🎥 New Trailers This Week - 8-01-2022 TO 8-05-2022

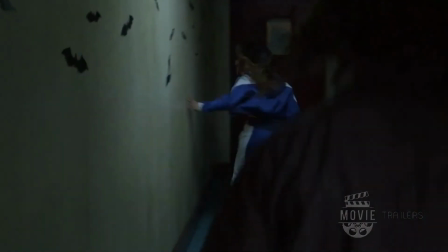[20:54]
That was one of the most fun days I've ever had on a set. The action portion of it is one of my favorite things to do.
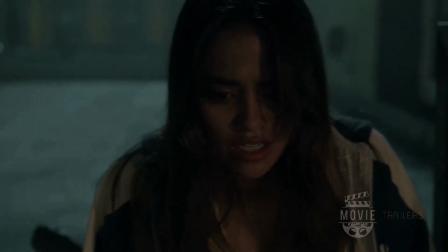[21:01]
So I kind of convinced Tracy, your stunt coordinator, to let me do it. 90% of what you saw was her. It took a whole night to shoot because Noah was jumping over a roof that didn't exist.
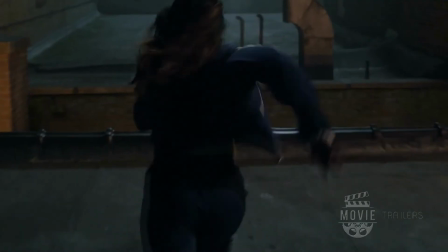[21:14]
We created a fake ledge, and we had a camera angle that you see her leaping off, and then we had another camera where she lands.
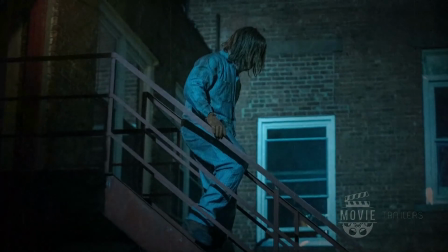[21:21]
So we built it in through visual effects and production design that there was a gap between two rooftops. We created some high platforms. That's where we have the shot from below, and that was a stunt double who was rigged on a wire.
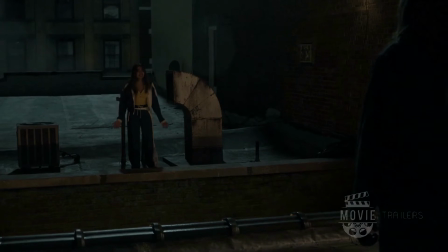[21:35] What do you want?
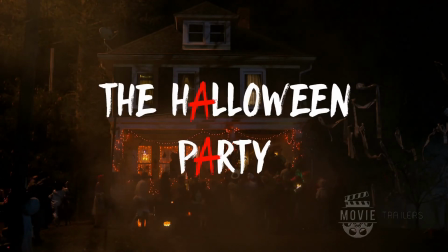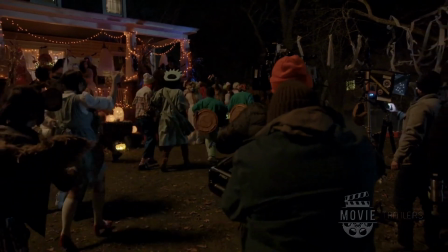[21:43]
Halloween is a ghoulish night. Halloween's the scariest night of the year. And a chance for everyone to dress up, everyone to walk around costumed. It was so much fun with Mouse. We built the Wendy the Witch costume, and it just felt true to her.
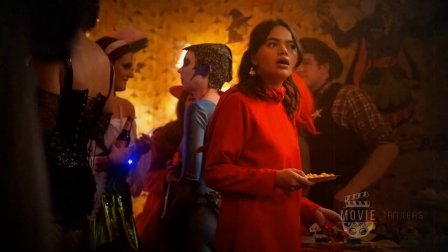[21:57]
So it almost felt like a costume she could have had when she was 5.
You're beautiful.
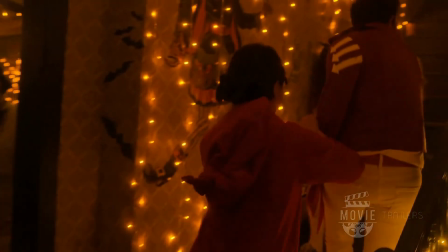[22:02]
What Ash's character does is really acts as the catalyst for her to come into herself
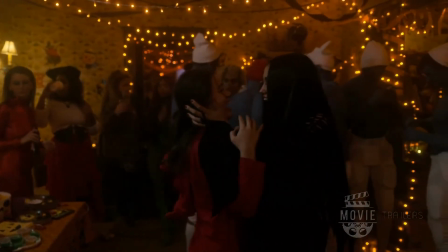[22:08]
and be more willing to open herself to these new girls because somebody finally accepts her as she is.
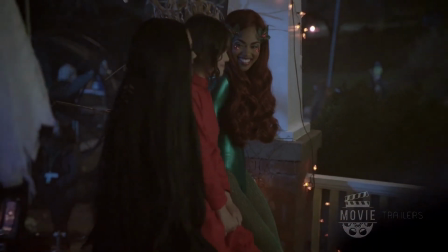[22:14]
We also made Farron's costume from scratch, and we just wanted to do our own version of Poison Ivy.
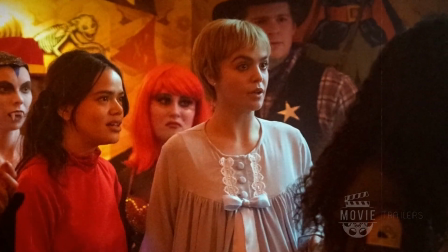[22:20]
With Imogen, we did Rosemary's Baby. I combed through the movie and tried to think of what was the most iconic outfit and decided it was that nightgown.
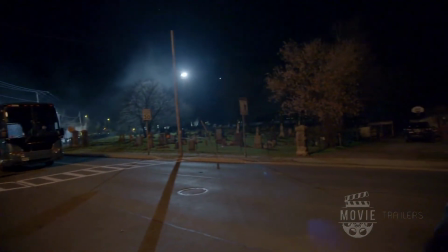[22:30]
Imogen's house. It was across the street from the cemetery, which I don't believe was originally scripted.
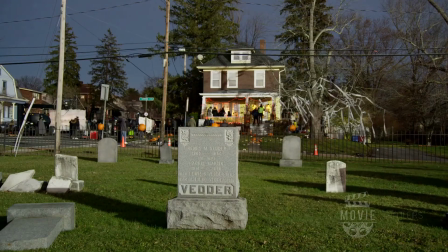[22:35]
But once we saw all the great angles we could get, we stood pointing at that house and saying, that's the one. The lead up to the Tyler kill was a huge challenge, a massive undertaking.
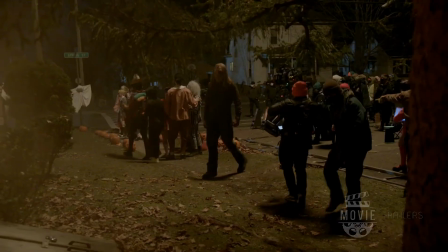[22:49]
We know something that none of our other characters know.
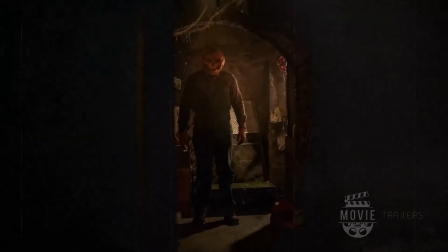[22:52]
We have the privileged information, which is that A is crashing this Halloween party, spying on all of our characters.
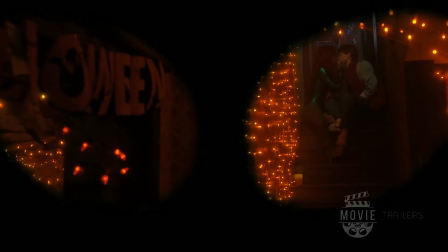[23:00]
We do those iconic classic POV shots like Michael Myers at the beginning of Halloween.
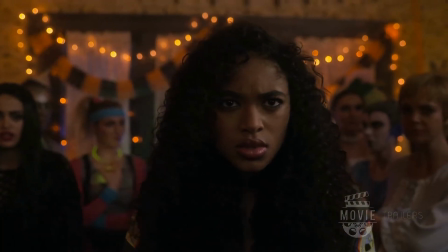[23:05] Hey, Ogrith, we can make our own movie. And once you see it, you will beg me to give it to you.
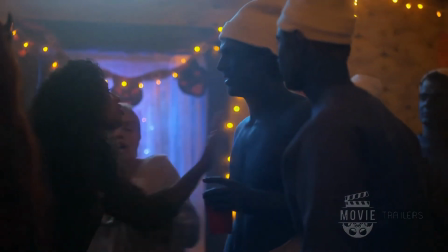[23:14]
Has a strong stance against bullies, and so seeing an epic fight between Tabby and Tyler and positioning Tyler as a harasser,
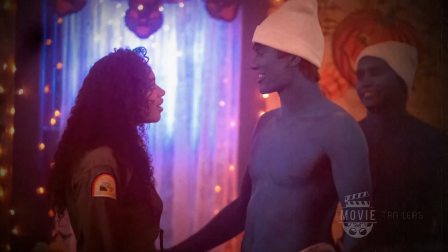[23:22]
A very Terminator-like sets his sights on Tyler as a perfect kill. The notes for the creeper and Tyler in the bathroom were, we want it brutal and we want it violent.
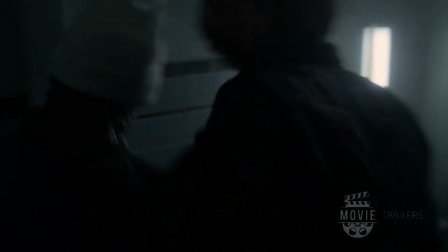[23:40]
We always had that threat looming. So it's building and it's burning and it's building and it's burning.
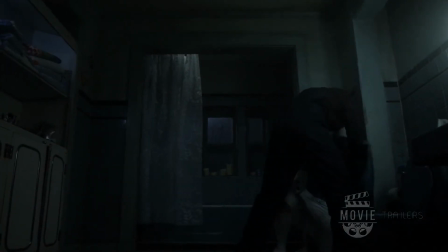[23:45]
And then once we got to this Tyler kill, we saw what he's actually capable of. And the camera doesn't tilt away.
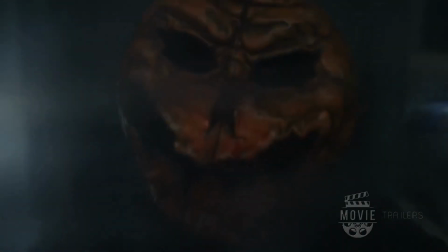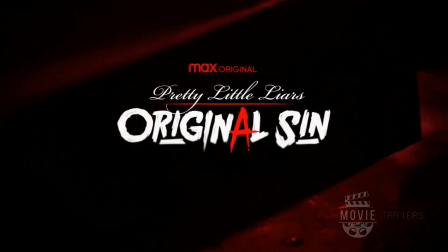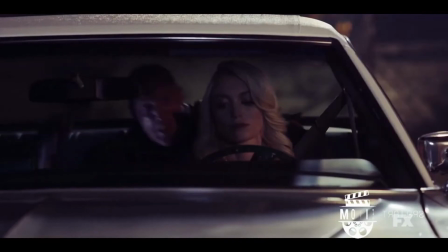[24:02] Have you ever heard about the high beam urban legend? American Horror Stories.
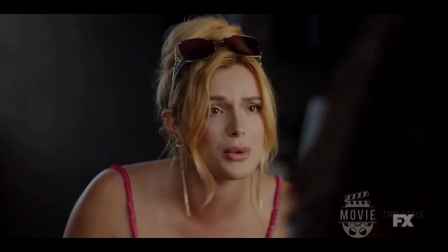[24:06] There is not a serial killer that's gonna stop me from doing my thing. A new nightmare every week.
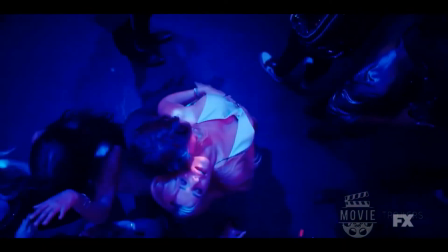[24:12] You like getting scared? I'd rather give than receive. Someone's following me.
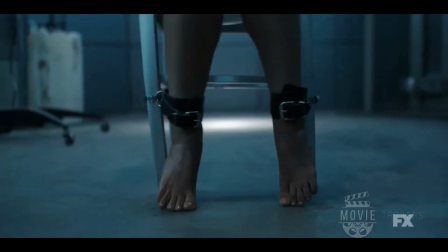[24:18] A knife should feel like an extension of one's hand. Never thought about it much.
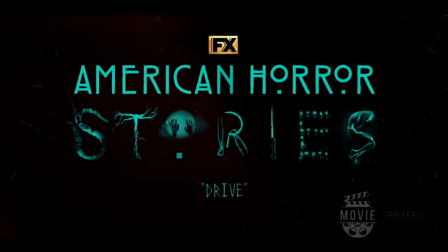[24:23] You can always use it to get rid of your boyfriend. FX's American Horror Stories, Drive, now streaming only on Hulu.
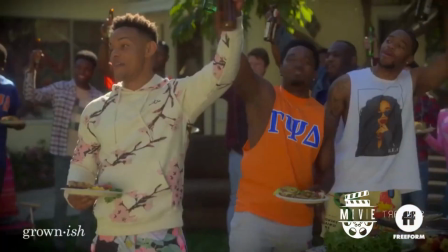[24:31] I think I want to join the Gammas. The frat's a frat. It's just astrology for dudes who like butt chugging.
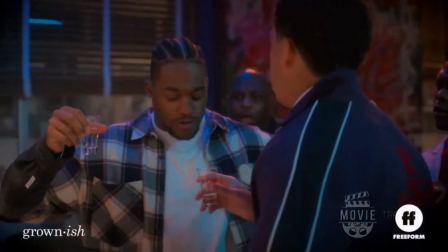[24:36] Cheers, dudes. Yeah. What the Nah, I'm just playing with you, man.
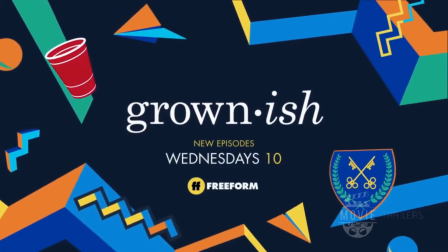[24:43] Grown-ish. New episodes Wednesdays at 10 on Freeform and stream on Hulu.
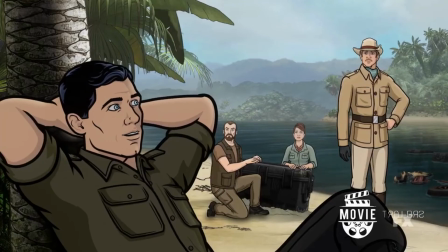[24:50] In Mother's absence, I realized, like, no one is the boss of me anymore. You're really gonna go this entire mission without helping?
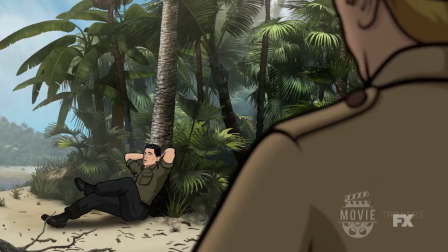[24:57] Not helping pays the same and doesn't require trying.